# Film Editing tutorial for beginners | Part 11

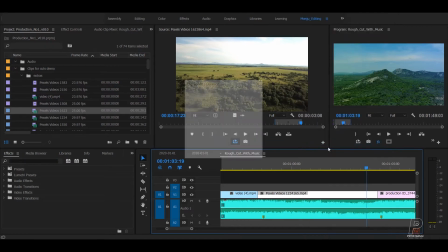I think what I'll do, I'll make this one a little speed, maybe 150.
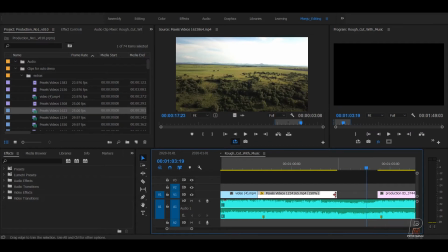Let me see.
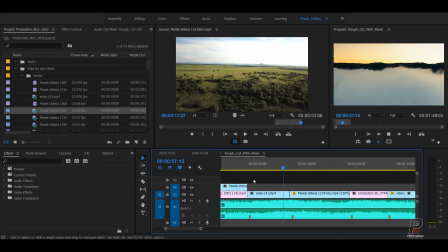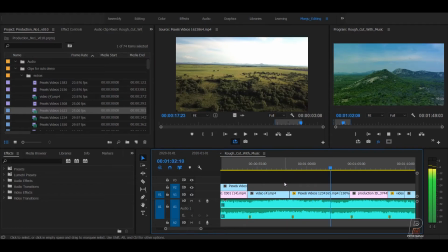Yeah, a little better in that. Maybe I'll make 200 of that, because it's going very slow, so it feels a little lagging in there.
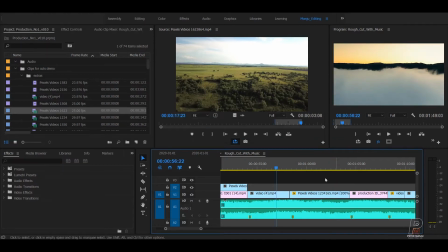So if you have some more speed in that, the shot is going very smooth now. Yeah, that little bit.
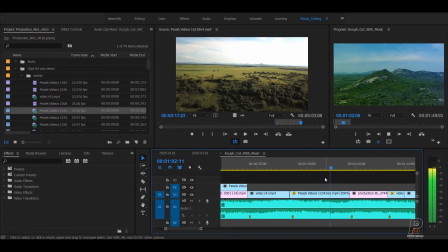Yeah, better.
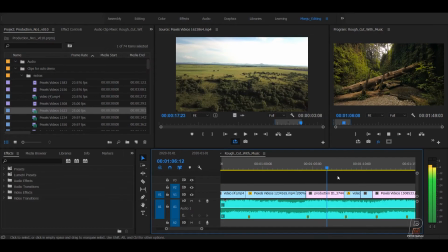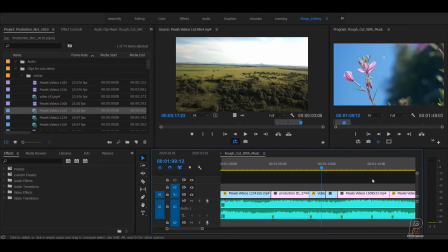So we need to add stabilizer to this shot as well, so we're gonna add that one in the later. This is fine,
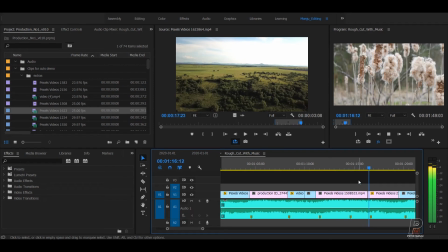and this shot also is fine. This is also perfect.
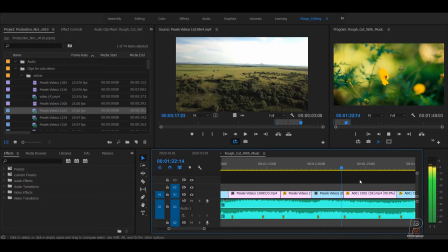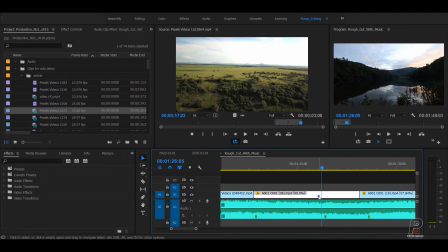Okay, let's make this one as 200% speed.
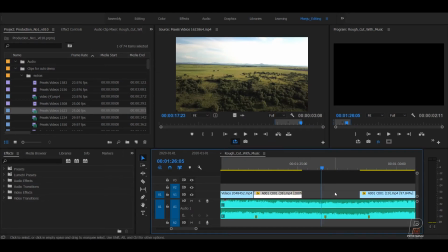Okay, we don't have that extra shot. Okay, that's fine, leave it.
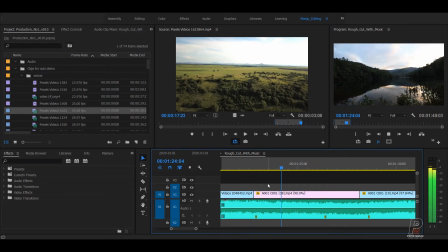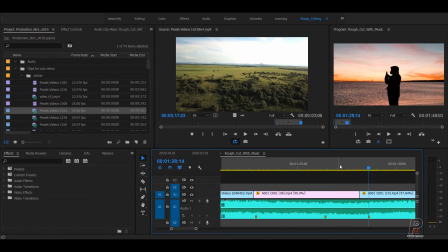I think that's fine. That shot is fine.
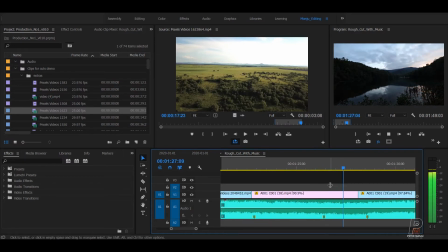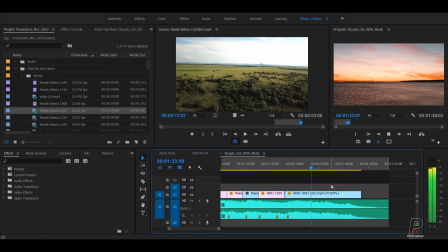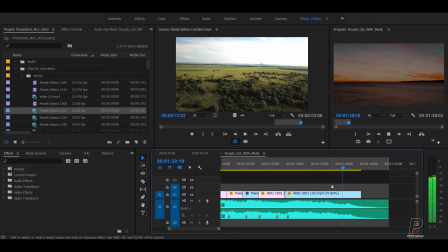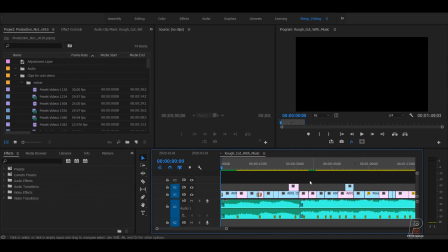Okay, well, we added some other shots. We fill up the gaps where we have a little bit boring in the edit. So let me play this one more time.
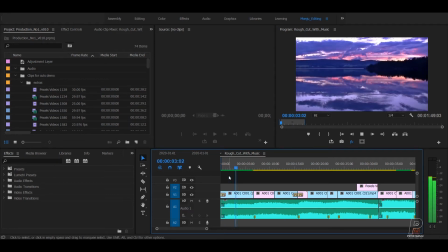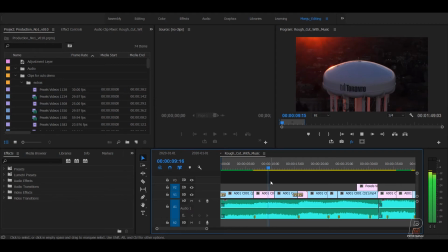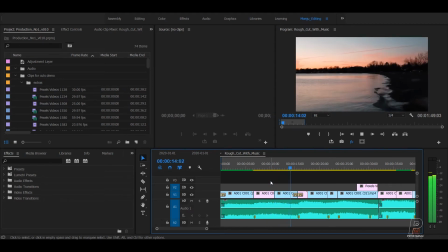Yeah, it's looking good. Not bad.
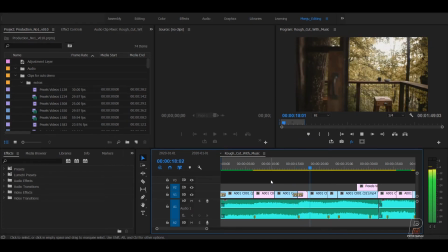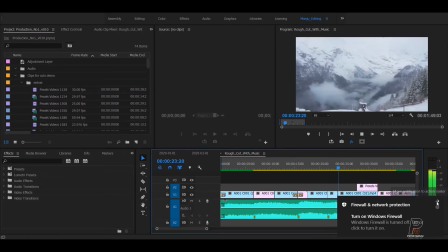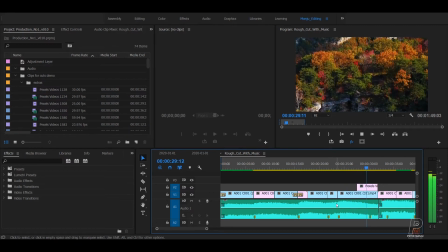Okay, well, here I need a little extra speed in there because the shot is going very slow.
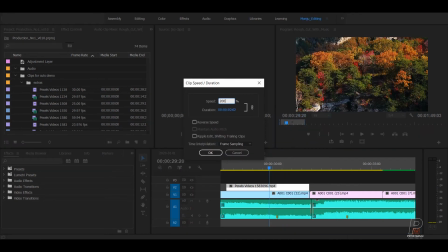I'm gonna make this one as a 200%,
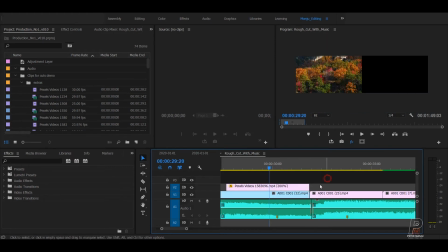then extend up to the next cut, and now play.
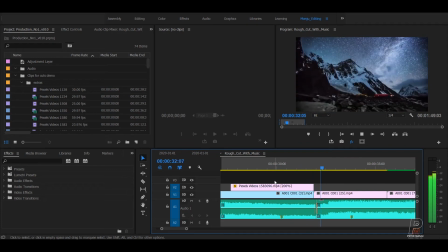Yeah, it's a little better now. In this case, we can see there is what's going on in the shot. In the previous shots end up with a hey in this area. We can't understand what's going on in this area, so we need a little bit of information in the shot.
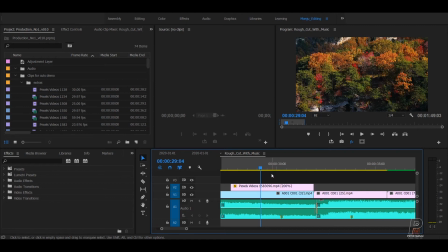So each and every shot we need information. We need to show as possible we can.
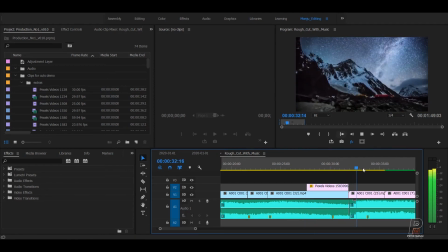Okay, that's great. This much is appears now. Revealed.
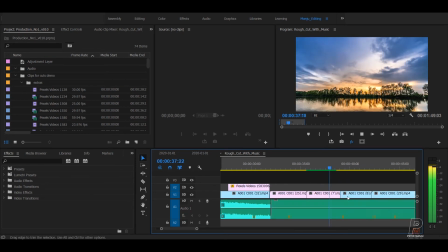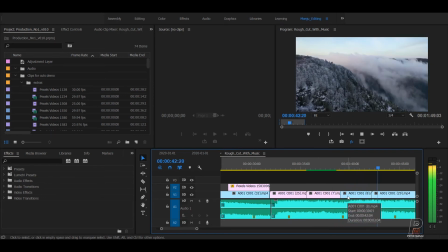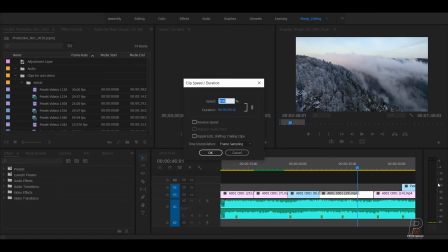I think this one also I'll make as 200%. Make this as 200% and extend up to.
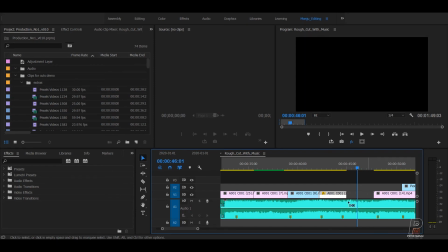Okay, well, I'm gonna make this one as 150%.
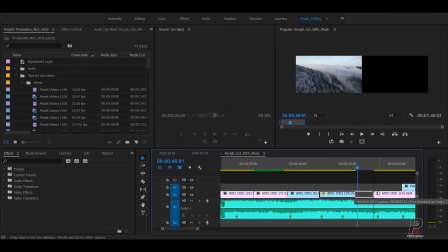150. We running out of the. We don't have that much length in that shot.
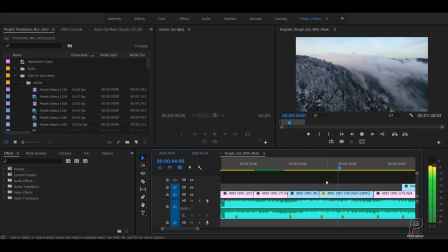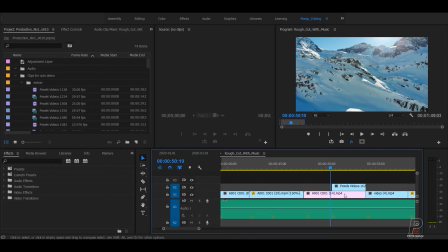A little better. And this shot also I'll make this one as 200%.